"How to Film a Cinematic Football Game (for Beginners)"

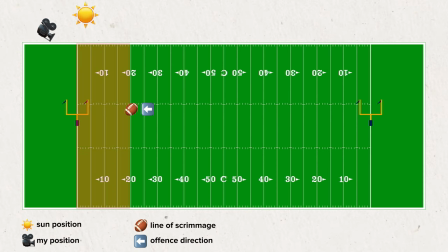[4:15]
Now when a team gets into the red zone, which is inside of the 20-yard line on offense, then I will run right to the back of the end zone, and I'll usually be just off center. And this is for multiple reasons. One, being just off center in the middle of the end zone gives me a good vantage point for
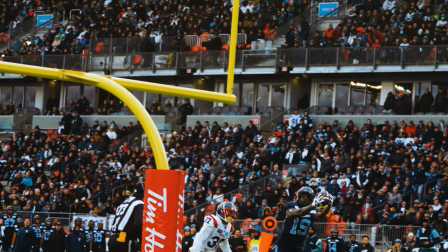[4:33]
any passes that come down the middle or onto that one side that I'm closer to, and it gives me a shot to get any rushing touchdowns coming down the middle.
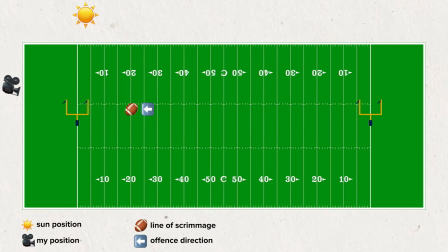[4:41]
Plus, in Canadian football, the goal post is literally on the goal line in the field of play, whereas the goal posts and the uprights in the NFL and in American football are at the back of the end zone and don't impact the field of play.
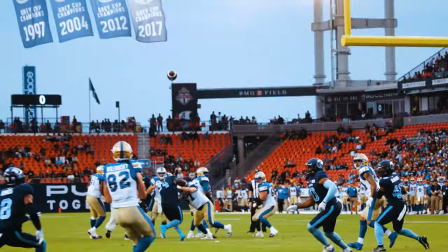[4:53]
So if I were to stand dead center in the middle, I would just be filming a goal post and I wouldn't really have a good angle at people coming at me.
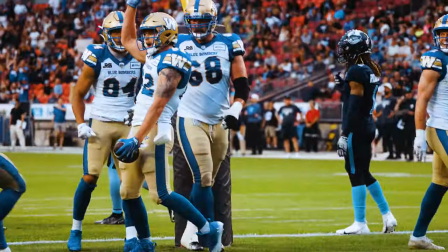[5:00]
So being just off center, although I think it's a good idea anyways, is especially important for me filming Canadian football. Now, if a team scores a touchdown, great. Because I've gotten down the field early and I've stayed ahead of the play filming on offense, I'm in a good position to capture it most of the time.
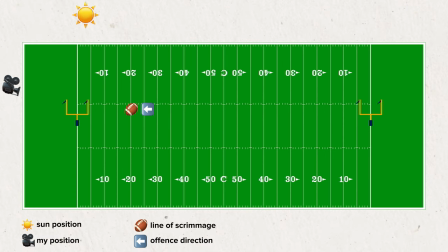[5:17]
If a team isn't scoring a touchdown, then I'll usually run back along the side and get five yards behind the line of scrimmage for when a team is kicking a field goal. I want to make sure that when a field goal is happening,
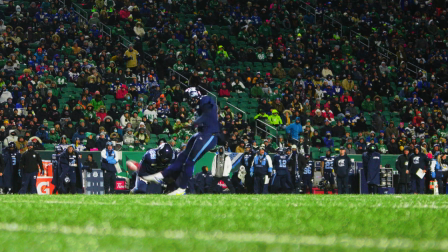[5:31]
that I've gotten back up the field and can line up a good shot of the kicker and the holder because sometimes field goals get blocked.
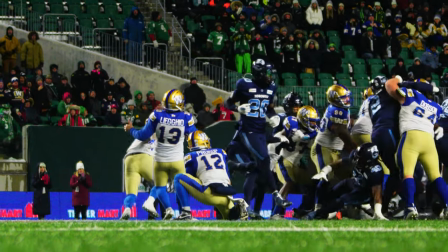[5:39]
Sometimes field goals get missed and returned and and you want to capture that play, will they get returned in Canadian football again? Pardon me for any Americans watching. There's gonna be a lot of Canadian football references in this video. And sometimes you just need to capture a field goal getting kicked.
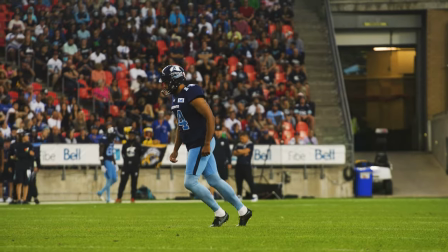[5:53]
So getting back up the field is gonna give you a much better shot with no players obstructing you,
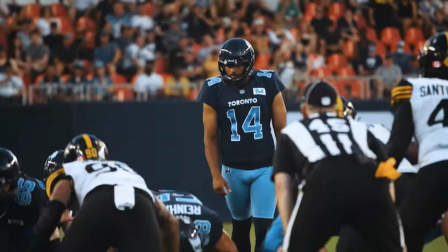[5:58]
rather than if you were to stay in the end zone, you'd have to film the kicker with a whole bunch of linemen in the way and it'd be pretty hard to frame him up.
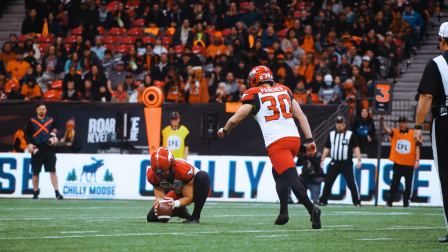[6:05]
I just don't think it looks as good as if you can get a low angle, tight shot of a kicker and a holder driving the ball. Now if a team does score a touchdown you still kind of want to get back into that same position up the field at around
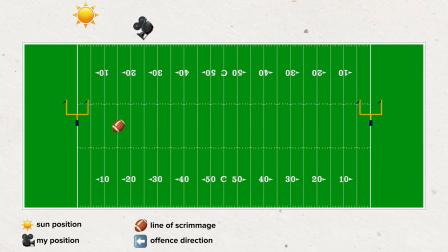[6:19]
the 20 yard line or so because the team that just scored is going to be kicking off to the team who is receiving at the end zone where the touchdown just happened. So you won't need to go very far and you're going to want to ideally or at least this is how I like to film
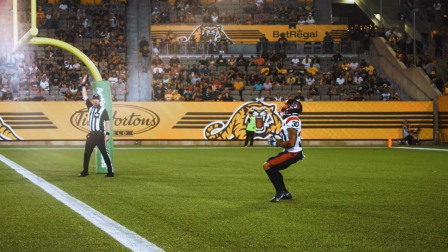[6:34]
kickoffs film the receiver catching the ball and then let them run past you.
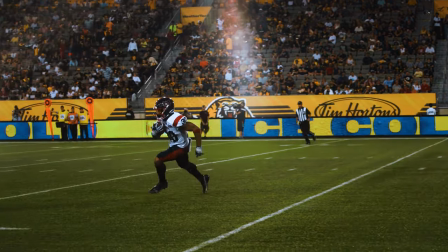[6:39]
And the reason I say this is because most of the time the person who receives the kickoff gets tackled. And if they run past you and you start filming their face and then they run past you and you're filming their back, then they're going to get tackled. And the player who tackles them will be looking right at your camera if they return it to your side,
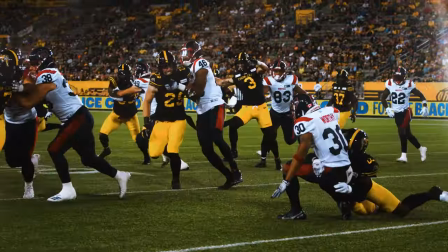[6:59]
which is perfect because you usually get some really good reaction shots on tackles from
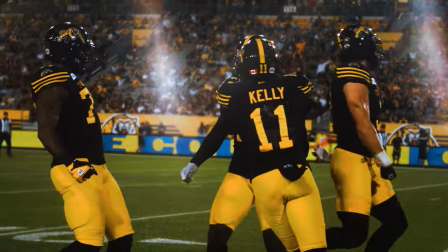[7:05]
kick returns some of my favorite shots from this season were players reacting to tackles that they've gotten on kick
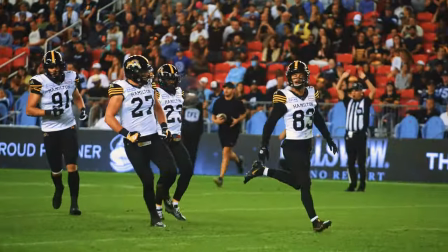[7:11]
returns and it's pretty much a guaranteed reaction shot that you can use in your edit sometimes there'll be a scuffle sometimes players will just hype their
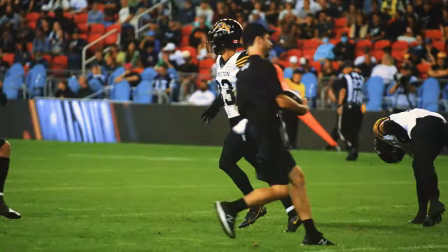[7:19]
teammates up but I feel like this is an underrated moment where there's always a lot of emotion and by kind of preparing myself to get that shot of the defense making a good tackle I'm going to get a more unique shot that most people don't usually think to get.
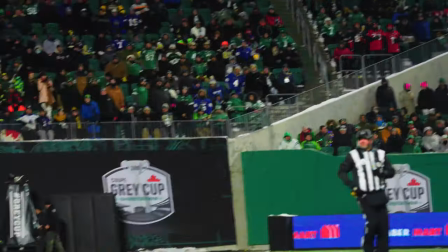[7:34]
Now obviously if a kick goes to the house you're out of luck doing this but if a kick goes to the house you probably weren't covering all hundred
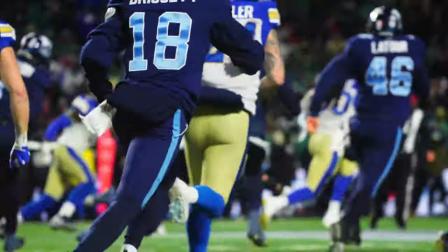[7:41]
yards anyways and you probably weren't going to get a good shot of the entire sequence of events so I don't feel too bad about missing
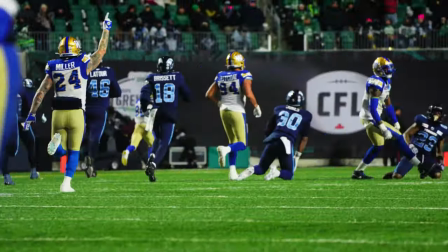[7:47]
this and that can at least settle with the fact that I got the first half of the kick.
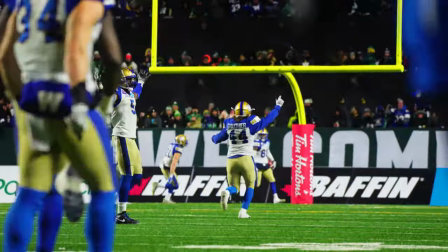[7:52]
Now football's situational understanding of plays is very important. Knowing the game will give you a huge advantage if you're filming the game. And there's kind of a few instances where this comes into play. But one is if it's second and long, if a team is trying to get down the field quickly, or if I just know that a team is about to go deep for whatever reason,
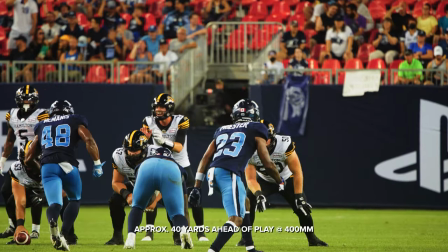[8:13]
then I'll get like 30, 40 yards, maybe even further ahead of the play in anticipation of that big shot play. I think that the best example of this from last season was in October, filming some playoff football for the CFL.
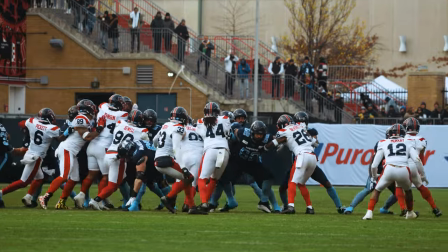[8:28]
I knew that Toronto was about to run a fake quarterback sneak and send the
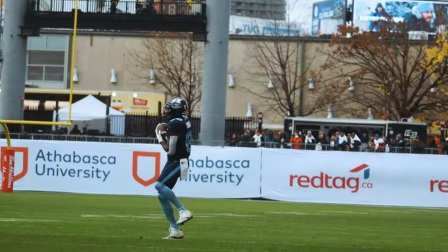[8:32]
ball down the field and I knew this because I saw that formation that they were just setting up in in practice earlier that week and I don't think anybody else in the stadium had seen it so I told my colleague who I was working with hey this is a fake they're about to throw the ball 40 yards down the field and fake this quarterback sneak and then I booked it from center field where
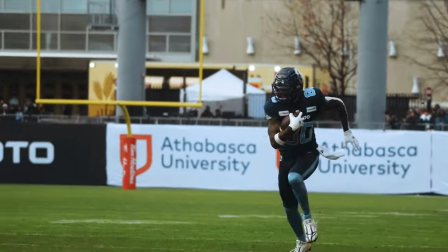[8:50]
they were about to try this sneak all the way to the goal line nobody else with a camera was ready for it but I got
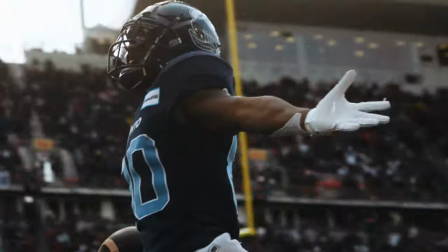[8:57]
a great shot of the receiver catching the ball off the fake running across the goal line with his arms spread and it's like one of my favorite shots of the year not just for the visual but also for the story but I knew they were going long so I got atypically far ahead of the play and while everybody else was like at the line of scrimmage waiting for a quarterback sneak I was at the other end of the field and I got the shot that I needed so just like understanding things situationally really being a student of the game, like watching the teams that you're about to film, if you have the means to, will really help you be more prepared to be in the right spot on the day of the game. One more specific situation that I can think of that I find I run into a fair bit is if a team gets pinned back in their own end zone.
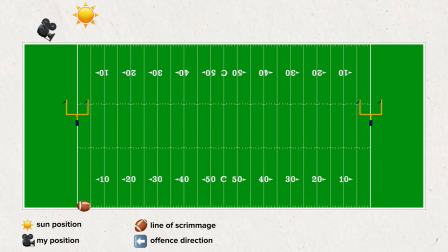[9:41]
Maybe the other team just kicked it to them and was able to get the punt to go out of bounds at like the two yard line. If that happens, you don't want to be on the sideline. You want to make sure that you're at the back of the end zone right behind where the offense is.
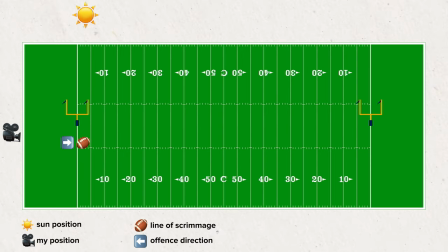[9:54]
One, because the offense could end up conceding a safety here, and if the defense gets a sack that leads to a safety, they're going to go nuts, and you're going to get a great reaction shot out of it. And two, even if the offense gets out of the pinch, then you're going to be able to use that opportunity to get tight shots of the defense looking right at you.
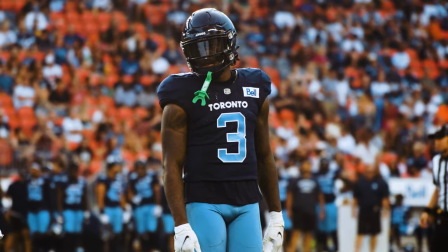[10:14]
Football is usually played on a bigger field, and the players are further away from you,
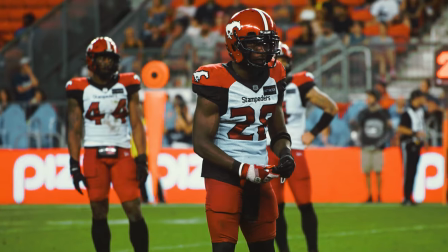[10:18]
so any instance that you get where you can get tight shots of people being close to you
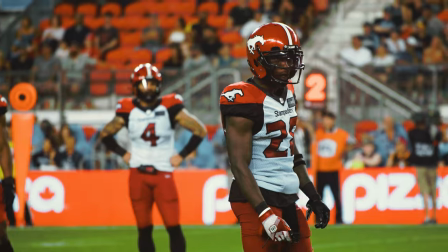[10:23]
is something that you should be taking advantage of and this is a situation where you can get really good shots of the defense which doesn't usually happen that often.
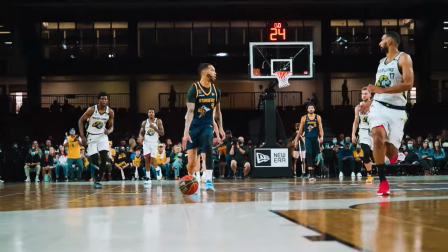[10:31]
Now for my specific filming style and maybe this is because I started filming basketball and learned to film a certain way and then transitioned that filming style
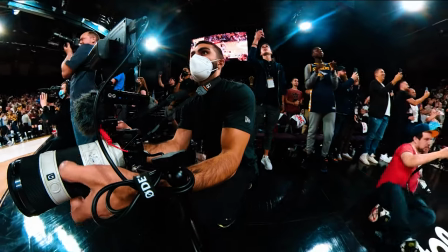[10:38]
into football but I really enjoy tracking the action and following the ball when I'm filming so if I'm filming a throw and it's going out of
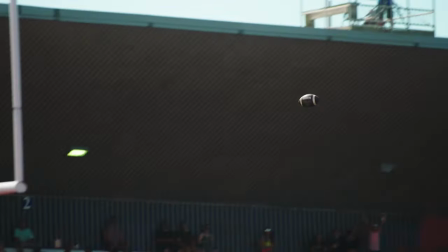[10:46]
the quarterback's hands I'm going to keep my camera on the ball, follow it through the air and right into the receiver's hands as one continuous shot.
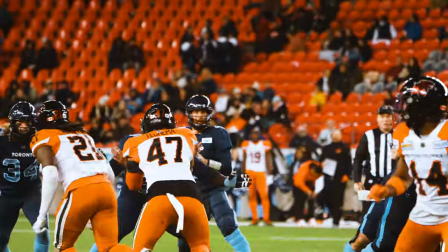[10:53]
There are some people who like to film the quarterback and then hold on the quarterback for a bit and pan to the receiver.
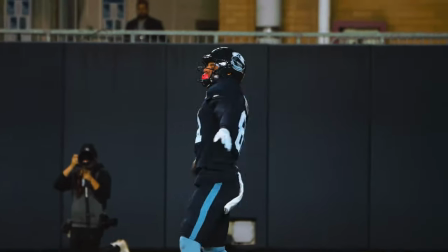[10:59]
There are some people who will just hold on a certain player the whole shot and it really depends like what you're filming for and situationally what your objectives are.
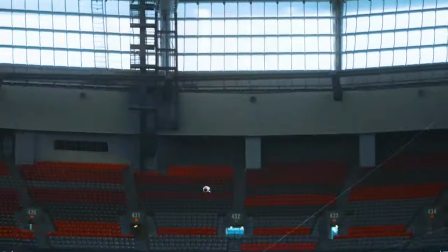[11:07]
But if I'm just trying to capture game action, I usually like to follow the ball through the air and I think it's the best way to show the full play in one shot.
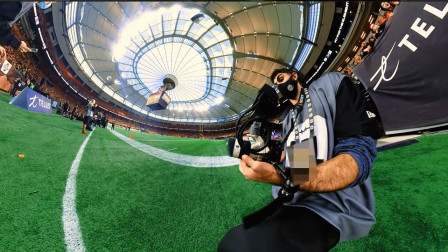[11:16]
Mind you, if I'm ever in a situation where I try to track a ball through the air and there's a pass and I miss it,
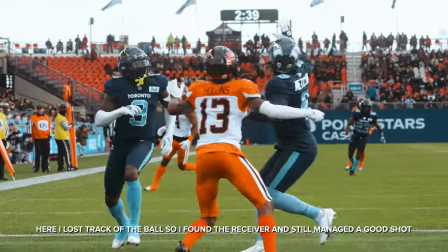[11:23]
then I'll usually find the closest player to me and just walk onto them. So if I'm behind the line of scrimmage and there's a deep ball and I just can't follow that ball because it's going away from me and I'm not going to be able to get a good shot of it,
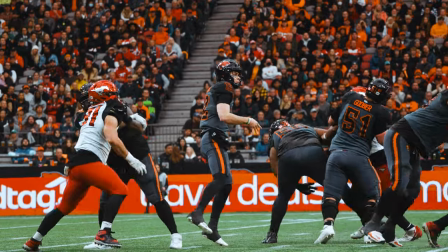[11:36]
then right when I see the quarterback is about to throw a deep ball, I'll just keep my camera on the quarterback and wait for him to throw the pass. even after
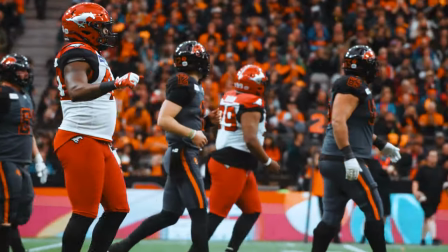[11:44]
he's thrown it I'm going to keep my camera on the quarterback and wait for him to hopefully give me a good reaction shot that's at least usable versus getting a subpar touchdown shot of the ball being thrown 50 yards away from me. Alternatively if I'm on the other side and I lose the quarterback or lose the ball in the air then I'll just figure out which receiver the ball is going to.
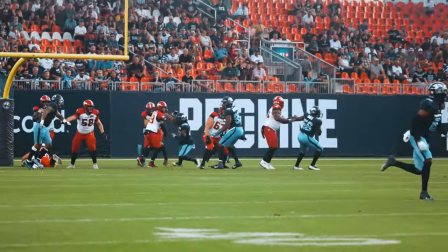[12:05]
I'll put my camera on him and I'll wait for him to catch the ball.
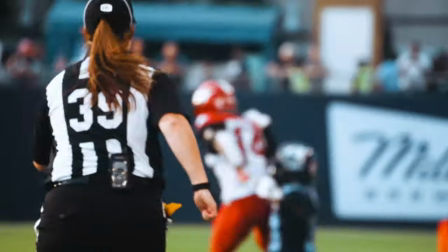[12:08]
That way even though I don't have the full action in one shot, I have the quarterback growing and then I have the receiver catching and his ensuing reaction. And although that's obviously not the best possible shot you can get, there are reasons why you just might not be able to track the ball.